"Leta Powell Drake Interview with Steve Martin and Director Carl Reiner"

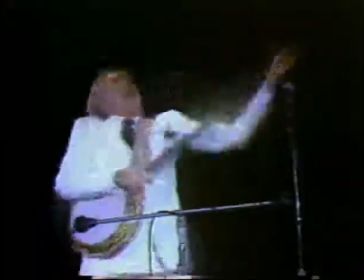[0:00]
let's talk about Steve Martin and his latest movie in the 1970s Steve Martin burst upon the entertainment scene and
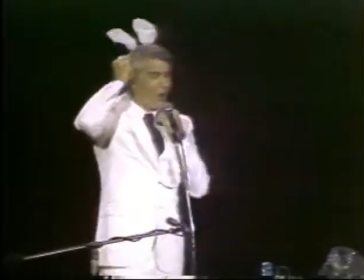[0:07]
quickly established himself as one of America's top stand-up comics I felt like I was acting dumb so that others might laugh I was doing the dumb things that everyone wanted to do they
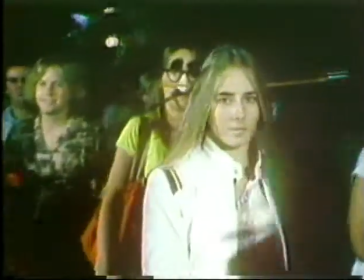[0:24]
wanted to get up and jump up and down they wanted to put arrows on their heads they wanted to do something dumb that had no responsibility to anyone.
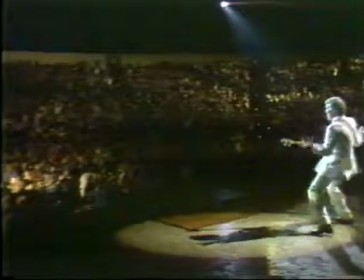[0:32]
In concert, Martin has drawn record crowds. He's played twice in Lincoln, Nebraska. Two of his comedy albums won platinum, three others gold, two won Grammys.
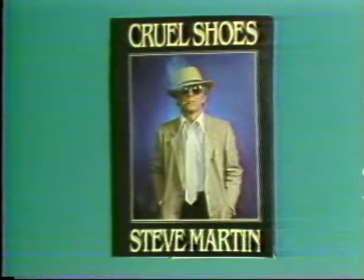[0:41]
Seven million sold altogether. And his book Cruel Shoes was number one on the New York Times bestseller list.
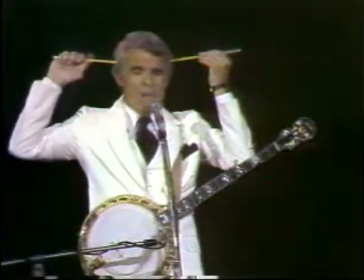[0:46]
His appearances on TV Saturday Night Live are now television classics. But stand-up comedy acting dumb was not enough for a man of Martin's diverse talents. It's emotionally straining.
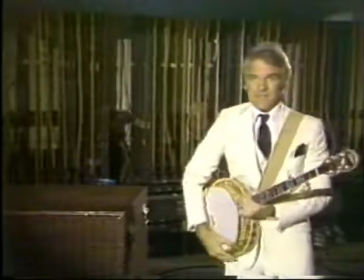[0:57]
It's traveling all the time you've got the dread of the show over here every night and audiences got rough and
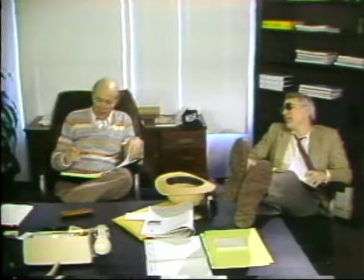[1:06]
i wanted to make movies after receiving an oscar nomination for a short subject film the
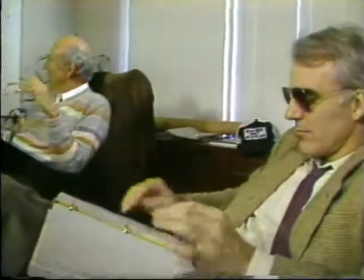[1:11]
absent minded waiter martin teamed up with veteran comedy writer carl reiner with whom he wrote his showcase film the jerk which reiner directed and now steve martin has a brand new movie called dead men don't wear plaid starring none other than that wild and greasy guy himself carl reiner plays a small part in the film,
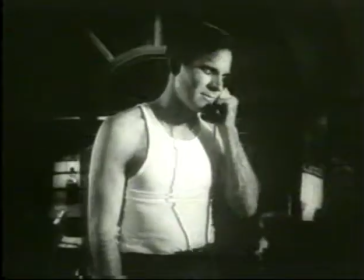[1:29]
and he also directed it.
Come on, Marlowe, no games.
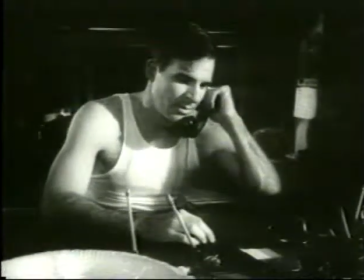[1:34] I never could for you, but I. At first glance, you might recognize this as a classic scene from the 1946 movie The Big Sleep.
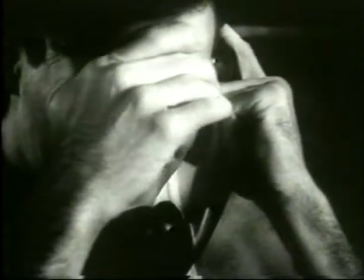[1:43]
But take a closer look. Is it possible for Steve Martin to be co-starring with Humphrey Bogart?
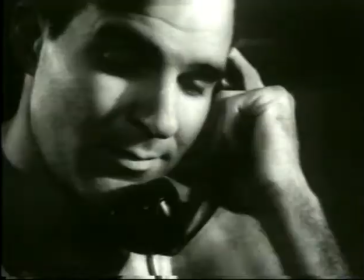[1:48] I'm just beginning to realize it's better to have something to look forward to.
In fact, that's exactly what it is, and it's a Hollywood first.
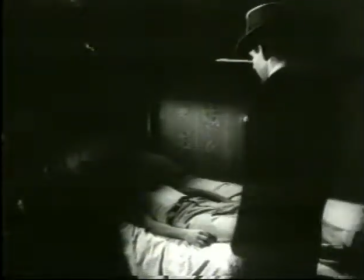[1:56]
Dead Men Don't Wear Plaid ingeniously utilizes scenes from 18 classic films of the 40s all throughout the picture,
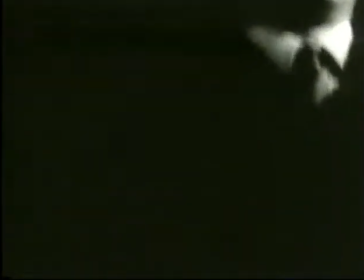[2:03]
enabling Martin to interact with some of Hollywood's great legends.
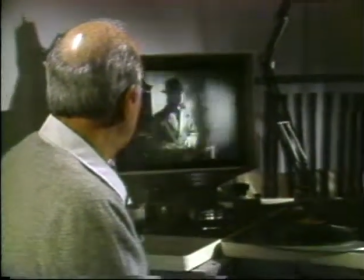[2:07]
Before the script could be written, however, director Carl Reiner screened over 300 movies to select the scenes. Mainly we were looking to see each scene has one or two things, either to help the story or to get a laugh.
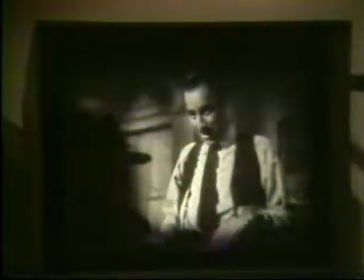[2:20]
And you needed to have an actor by himself or over the shoulder so you couldn't really identify who the actor in the foreground was. And then they had to have lines that were juicy with import.
No hugs, no kisses.
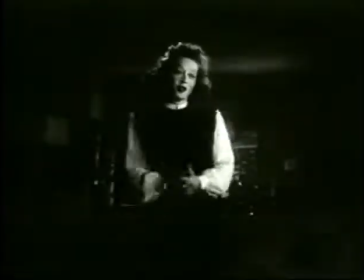[2:33] We used to flop into each other's arms, Doris. Well, don't you think we really ought to get to know each other all over again?
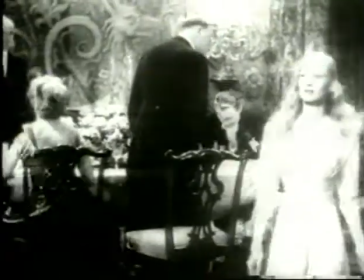[2:40]
One element critical to creating the illusion was the substitution of ghost actors dressed in the original costumes and hairstyles.
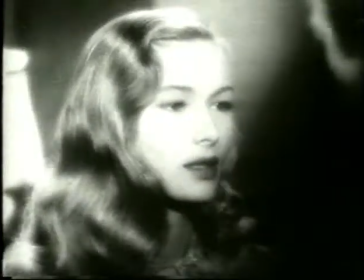[2:48]
They actually stood in for the stars. Can you recognize her? Remember Veronica Lake?
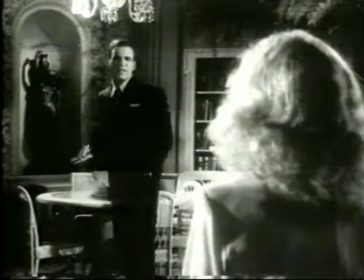[2:53]
Who's that? Fred McMurray. Who's this? Lana Turner.
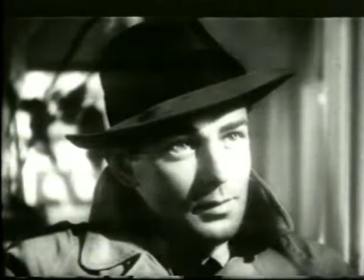[2:58]
And James Cagney. Perhaps the real stars of Dead Men Don't Wear Plaid were the technicians who painstakingly
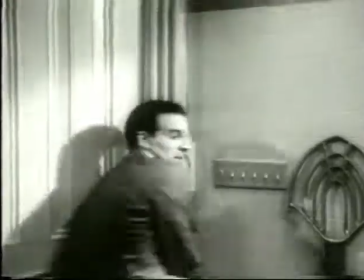[3:05]
matched the lighting and the set designs from the classic films to bring the 40s back to life.
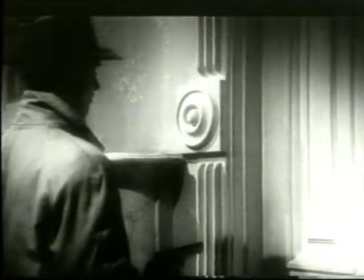[3:11]
And that devotion and time produced one of the most unusual team efforts in film history. Motion picture is a collaborative effort. You hear it all the time. But this was the most that we ever had. We had to collaborate with people who were dead. Remember, cameras and lighting have certainly improved since the films of the 1940s. How on earth could they make a new film look old?
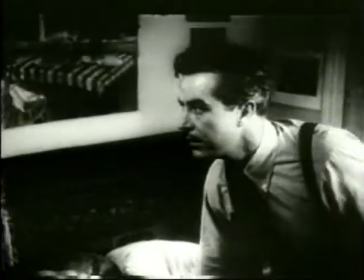[3:32]
Films of the 40s had an unmistakable look about them that has long since disappeared.
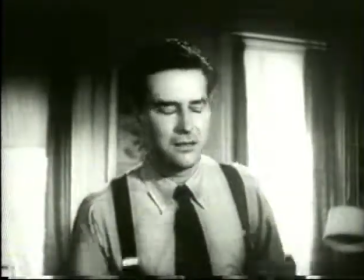[3:36]
In Dead Men Don't Wear Plaid, technicians were faced with matching exactly both the look and the style of the 18 vintage film clips utilized throughout the picture. Director of Photography, Michael Chapman, explains. What we did was try and make a movie as if we were making it in the 40s.
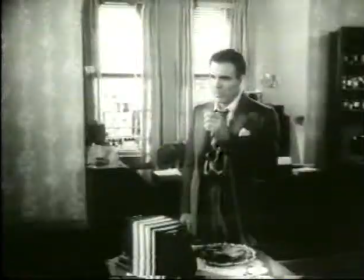[3:52]
We even had old lights. We did things like not use a zoom lens at all.
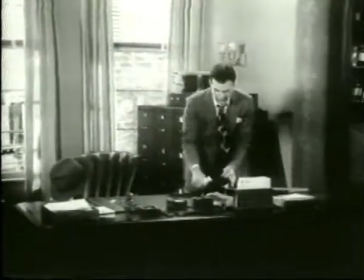[3:56]
So if you don't use a zoom lens and you want to push in on something, you've got to do what they do, which is put the camera on a crane and make a move that we now would do with a zoom.
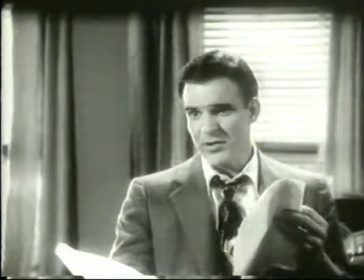[4:04] There's some cookies on the table.
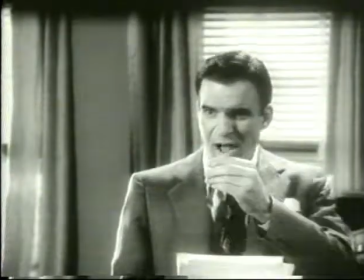[4:09] Have one.